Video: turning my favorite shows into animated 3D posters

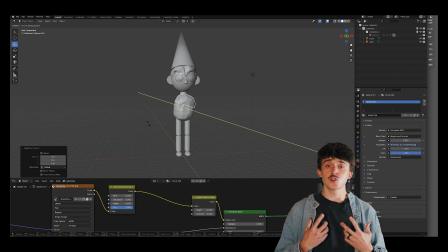(20:37)
Ultimately, a lot of the ideas here are super similar to that of the Severance poster.
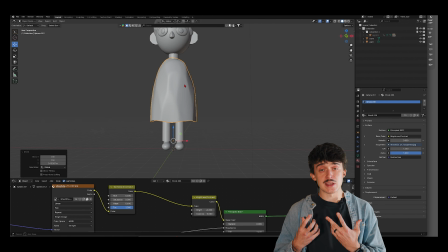(20:42)
So that means action figure type limbs, sculpted body pieces to simulate wood carvings, and very simple shapes.
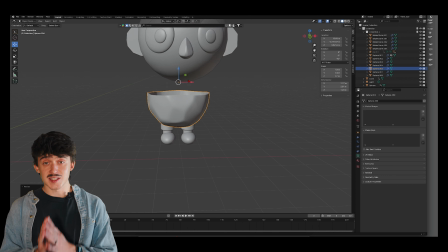(20:49)
All made to look like the infamous duo, of course. Since, for some reason, I decided to center this poster on Wirt and Greg walking,
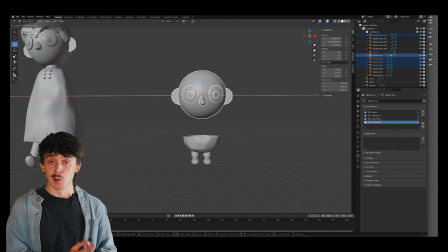(20:58)
that means we're back to creating a dedicated rig and walk cycle for these little boys.
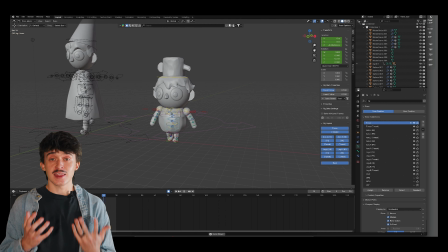(21:03)
And wow, just like that, we have a completed walk cycle.
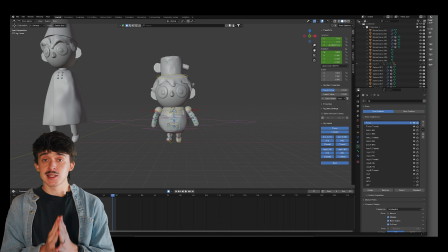(21:09)
Little do you know that I made this poster a little bit later than the other ones,
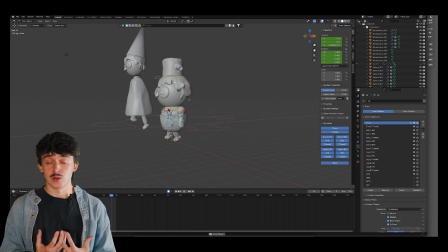(21:13)
which means your boy here completely forgot how to make a rig and walk cycle during that time frame. I don't know exactly what happened, but I made all of the same mistakes,
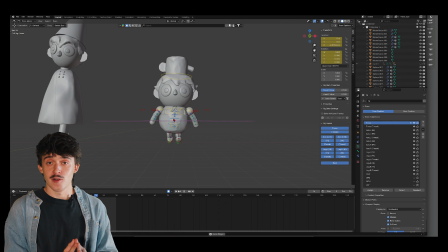(21:25)
which means I had to make these rigs over and over and over again.
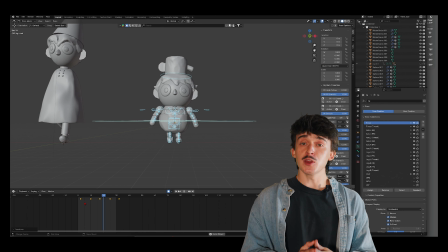(21:30)
But with a rig in place and a couple little bouncy walk cycles created, which I have to say are probably my best so far, it's time to take these boys on an adventure.
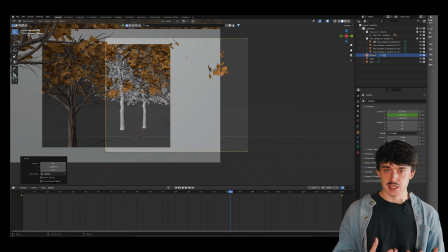(21:39)
Here's the plan. First, I want to make a simple forest scene to make sure that I can make this endless walking loop function correctly. With that being said, I also want to have 3 other scenes to make this effect, well, effective.
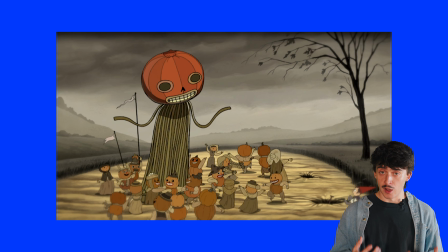(21:54)
The first being of the big pumpkin god, who is actually a nice little guy,
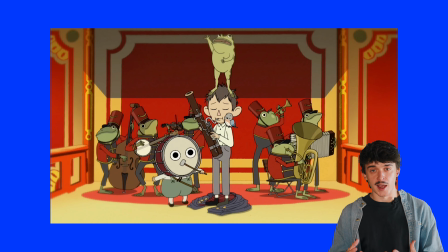(21:58)
one of the frog band, and finally one little surprise for the true OTGW fans out there.
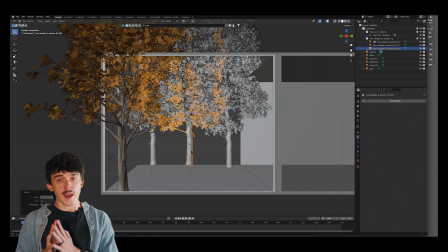(22:05)
All right, jumping into it here with the first scene. Before animation or anything, I wanted to get a basis of how this could actually work. My first idea, as you can see behind me here, was to create these boxes that functioned as transition points between the different scenes.
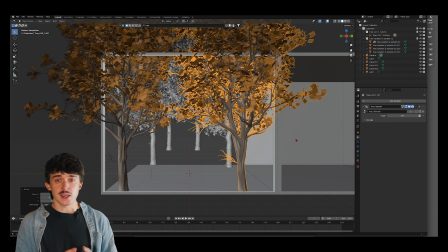(22:21)
But I quickly realized that this wasn't going to work, especially if each box and scene had different lighting that would spill over into the next.
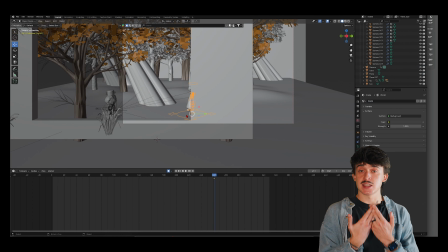(22:29)
So I moved on to creating this in a massive scene-by-scene basis. But I made another mistake.
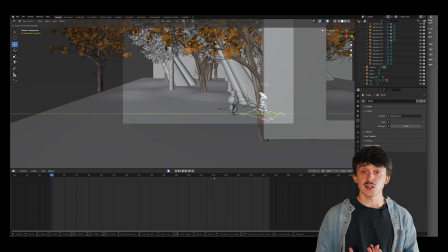(22:36)
Essentially, instead of moving the whole environment, I decided to move the characters and the camera across the whole scene,
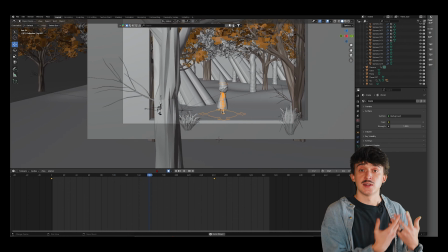(22:42)
then use these little black bars here as the transition points to the next scene. But that didn't exactly work.
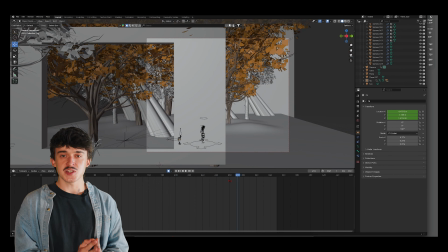(22:50)
In theory, this would work fine, but it just didn't necessarily accomplish the effect that I was going for.
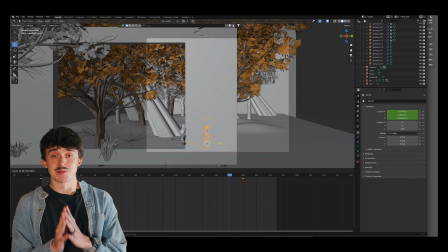(22:57)
So I decided to move on yet again. And I'm so glad I did, because this time really landed the plane for me.
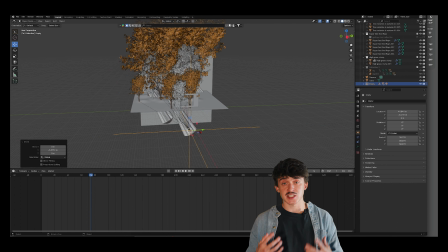(23:07)
Whatever that means. Basically, the solution that I found was to parent everything in the scene that wasn't the camera, characters, or border to an empty object.
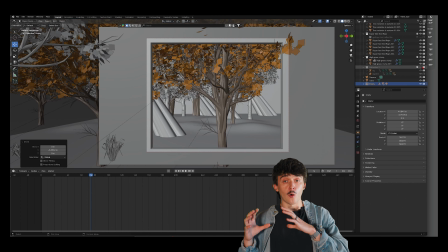(23:16)
Then I can keyframe that empty object to move the whole scene while the characters remain in place. This gives the illusion that the characters are walking across the scene, but saves me a ton of time in editing later. I know, that was quite a lot of trial and error, but this is where I cannot get enough of the 3D design process.
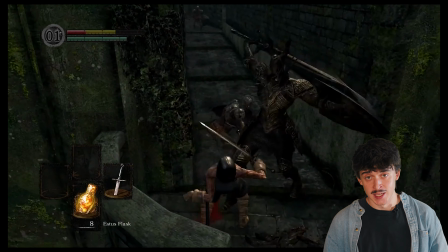(23:37)
If you're a gamer, then you definitely know about Dark Souls, and you probably know about how difficult it can be as well.
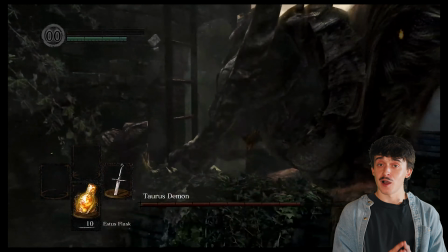(23:44)
But let me tell you, From Software, the developers of Dark Souls,
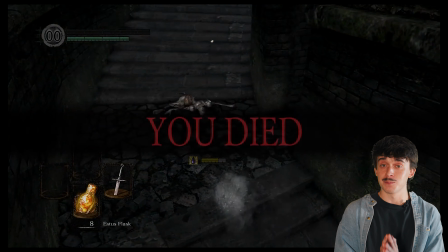(23:48)
sure did nail the satisfaction that you can get once you beat a boss that you've been stuck on for literal hours.
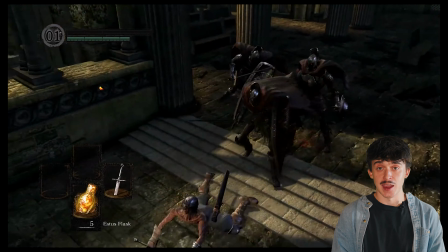(23:55)
That feeling of pure bliss and satisfaction is insane because you feel like you've accomplished something that nobody else could.
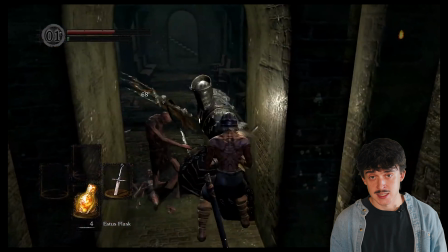(24:04)
You defeat the impossible odds, you could say. That's kind of how I felt in this moment.
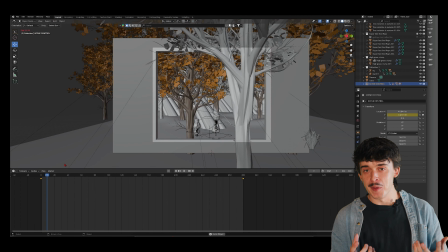(24:10)
And yeah, it's a small moment in the grand scheme of things, but I can't explain to you how satisfying it is to find a solution to a specific problem like
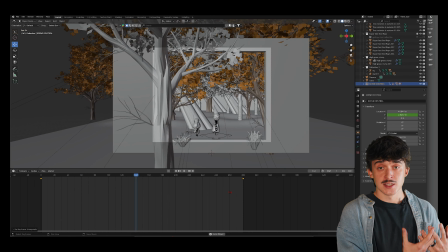(24:19)
this in a very complicated and very difficult to understand software sometimes.
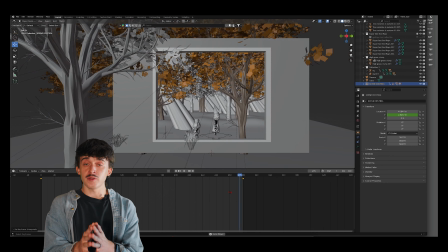(24:25)
Oh, real quick, for the actual forest scene here,
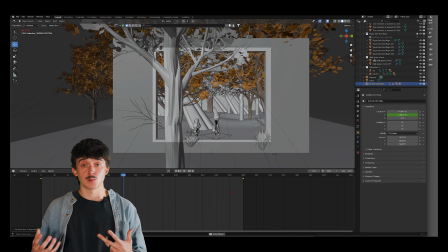(24:28)
I used a bunch of free assets from BlenderKit in order to populate the scene with a ton of trees, little pieces of grass, and the path. I also created these emission cones to make it look like the sunlight was poking through the trees in a really fantasy and magical way.